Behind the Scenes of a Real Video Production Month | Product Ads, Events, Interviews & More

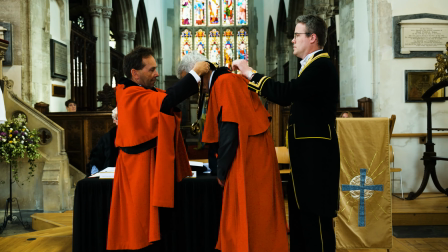Ever wondered what goes into producing a product ad, filming a civic event, covering a charity day, or interviewing major brands at a trade show?
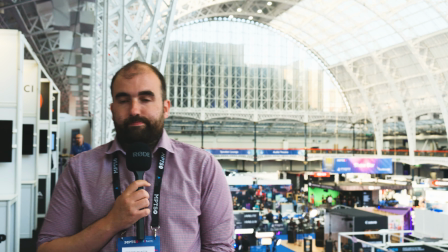In this roundup, I'm taking you behind the scenes of my latest projects, from studio shoots to street level action,
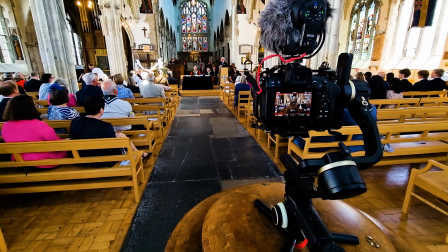to show you how I work, what gear I use, the lessons I've learned, and how every bit of content,
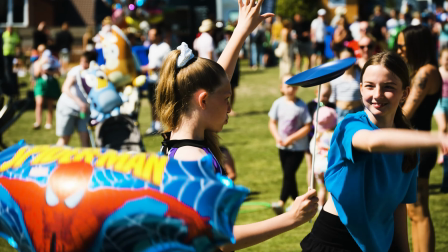even the unseen stuff, builds your brand. Let's get into it.
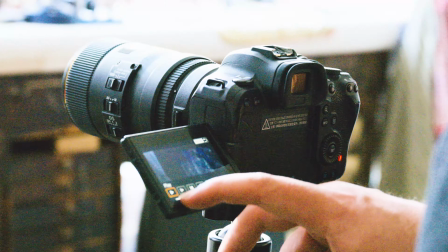First up, a marketing retainer job I've been doing monthly for the past 4 months.
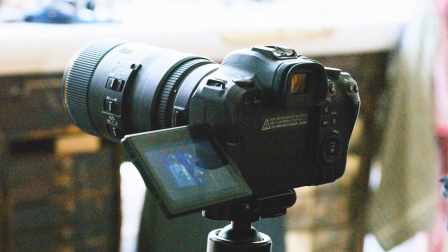This time, the focus was on pearls. As always, I kick things off with a time-lapse.
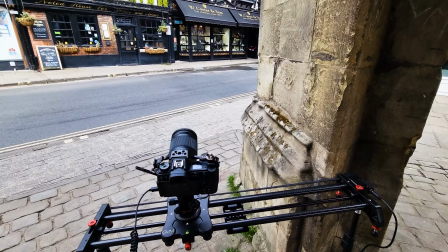It sets the scene and adds energy right from the start.
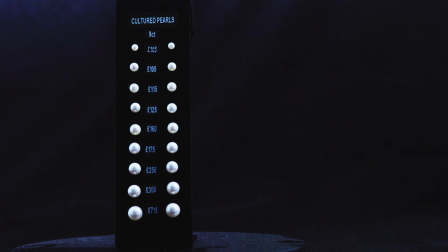I used my Canon R6 Mark I with a 105mm f2.8 lens, perfect for filling the frame with product detail.
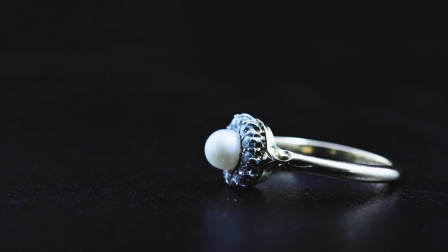Most shots were captured at f5 to f8 inside the client's mini studio using their motorized turntable.
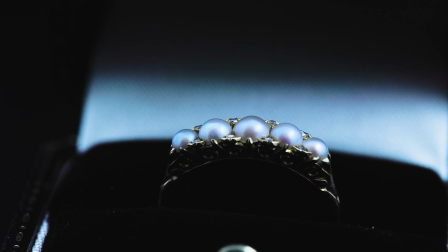The following weekend, I covered 2 major community events.
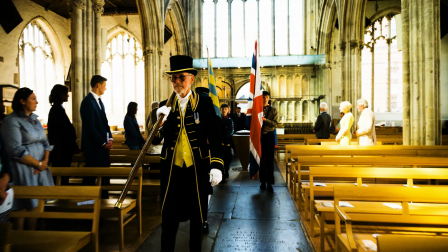First, Salisbury's mayoral change, one of the city's key civic occasions.
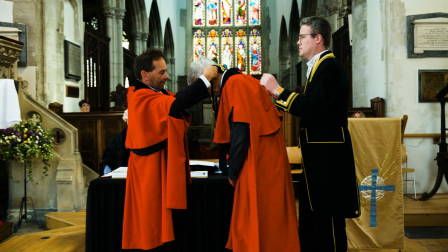This was my 4th time filming it, so I knew it would involve a lot of movement.
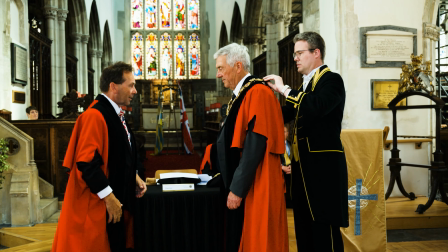That's why I used the Nikon Z6 with a 24 to 200mm lens mounted on a gimbal.
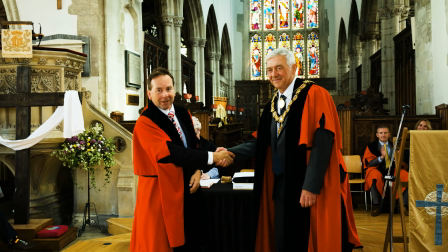It let me move freely and track the action,
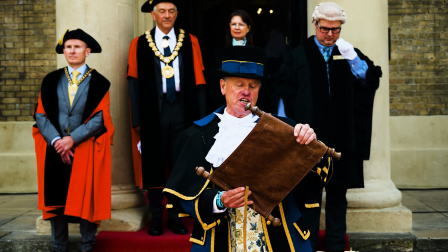from the outgoing mayor at the Guildhall to the new one leading the party after service that took place at St. Thomas.
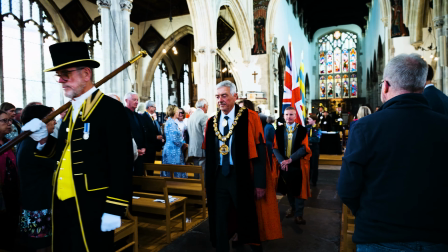The video combined A-roll with the town crier and supporting B-roll showing the day's events unfolding.
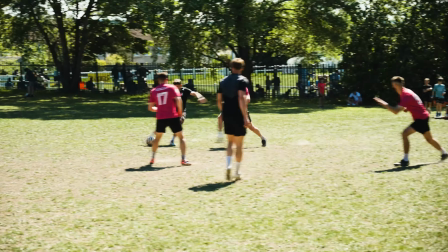That same day, I filmed the Family Fun Day in support of Salisbury Hospice charity, another event I've now filmed 4 years running.
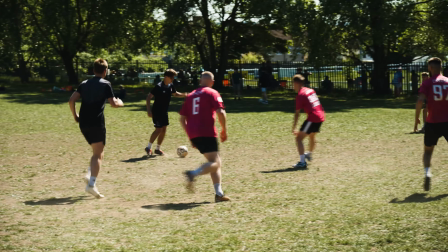Because we arrived partway through, I filmed most of it handheld. It kept me light and nimble, especially on a warm day.
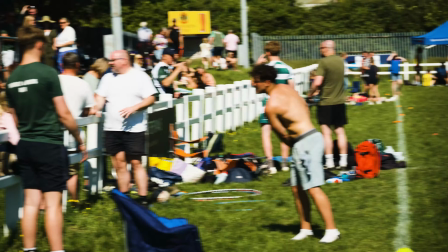For atmosphere and scale, I always tried to grab wide shots early.
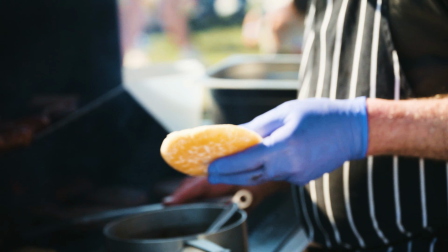In this case, I also made sure to show the hospice's branding. One highlight, a cheerleading performance. I used different frame rates to slow things down, using the Nikon Z6 Mark III's 5.3
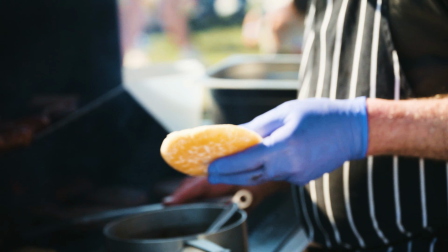K60p and 4K 120p modes, plus DX crop when I needed extra range. Later, I realized I hadn't filmed the food offerings, so before leaving, I looped back to capture that too,
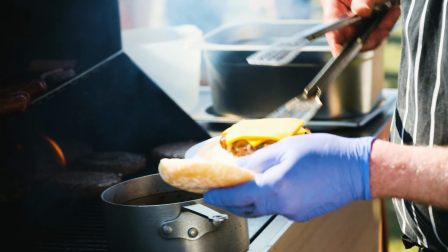because it's often the little things that help complete the story.
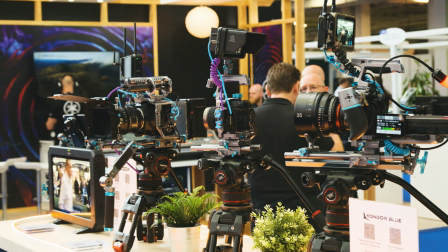The following week, I headed to the Media Production and Technology Show, MPTS, to film interviews with traders and tech reps.
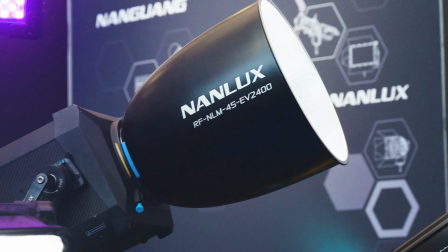Some interviews had been pre-planned, like a walk and talk with Canon UK,
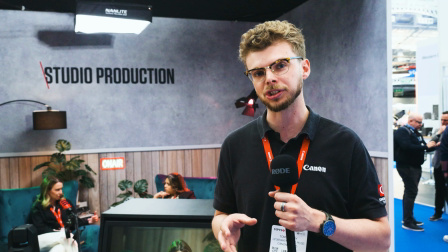which came out of a conversation I'd had at the photography and video show earlier this year, but not everyone was as open to being filmed,
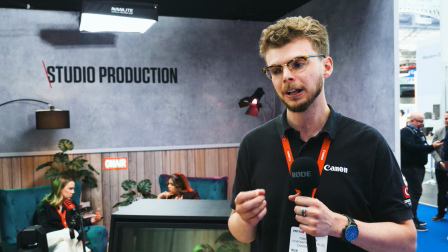likely due to company restrictions.
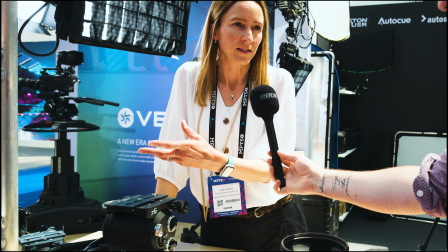So I adapted, shot on tripods, and had my production assistant monitoring audio while I focused on the interviews themselves.
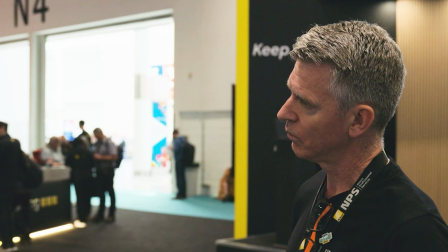We used a wireless Go mic setup inside a handheld mic to ensure clean, close-range audio, essential in a noisy hall. Now, here's the honest part. These interviews didn't perform as well online as the ones I shot at the photography show. Why? Timing.
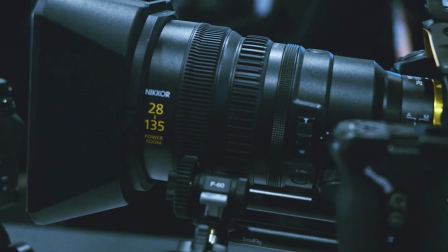The Nikon interview focused on the 28 to 135mm cine lens, which had just launched.
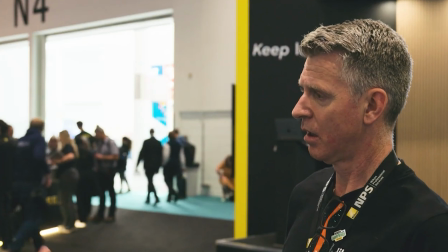The lens hadn't hit customers yet, so there wasn't much buzz outside Nikon's own marketing, meaning limited organic reach and excitement.
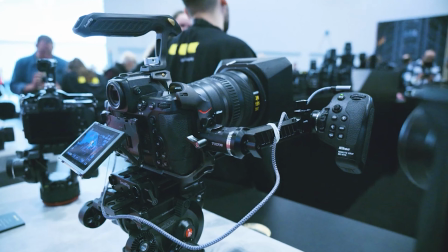From a YouTube standpoint, that matters, but here's what I take from it. Not everything is about immediate views.
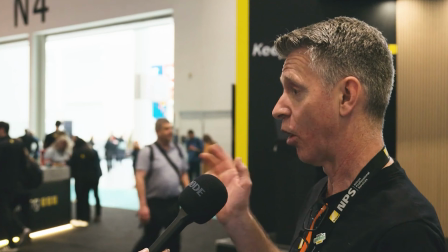Every video, even the ones with lower numbers, builds your personal brand.
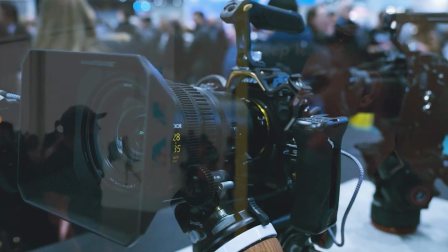They show you're active, engaged, and consistent. And that, in the long run, is what wins work.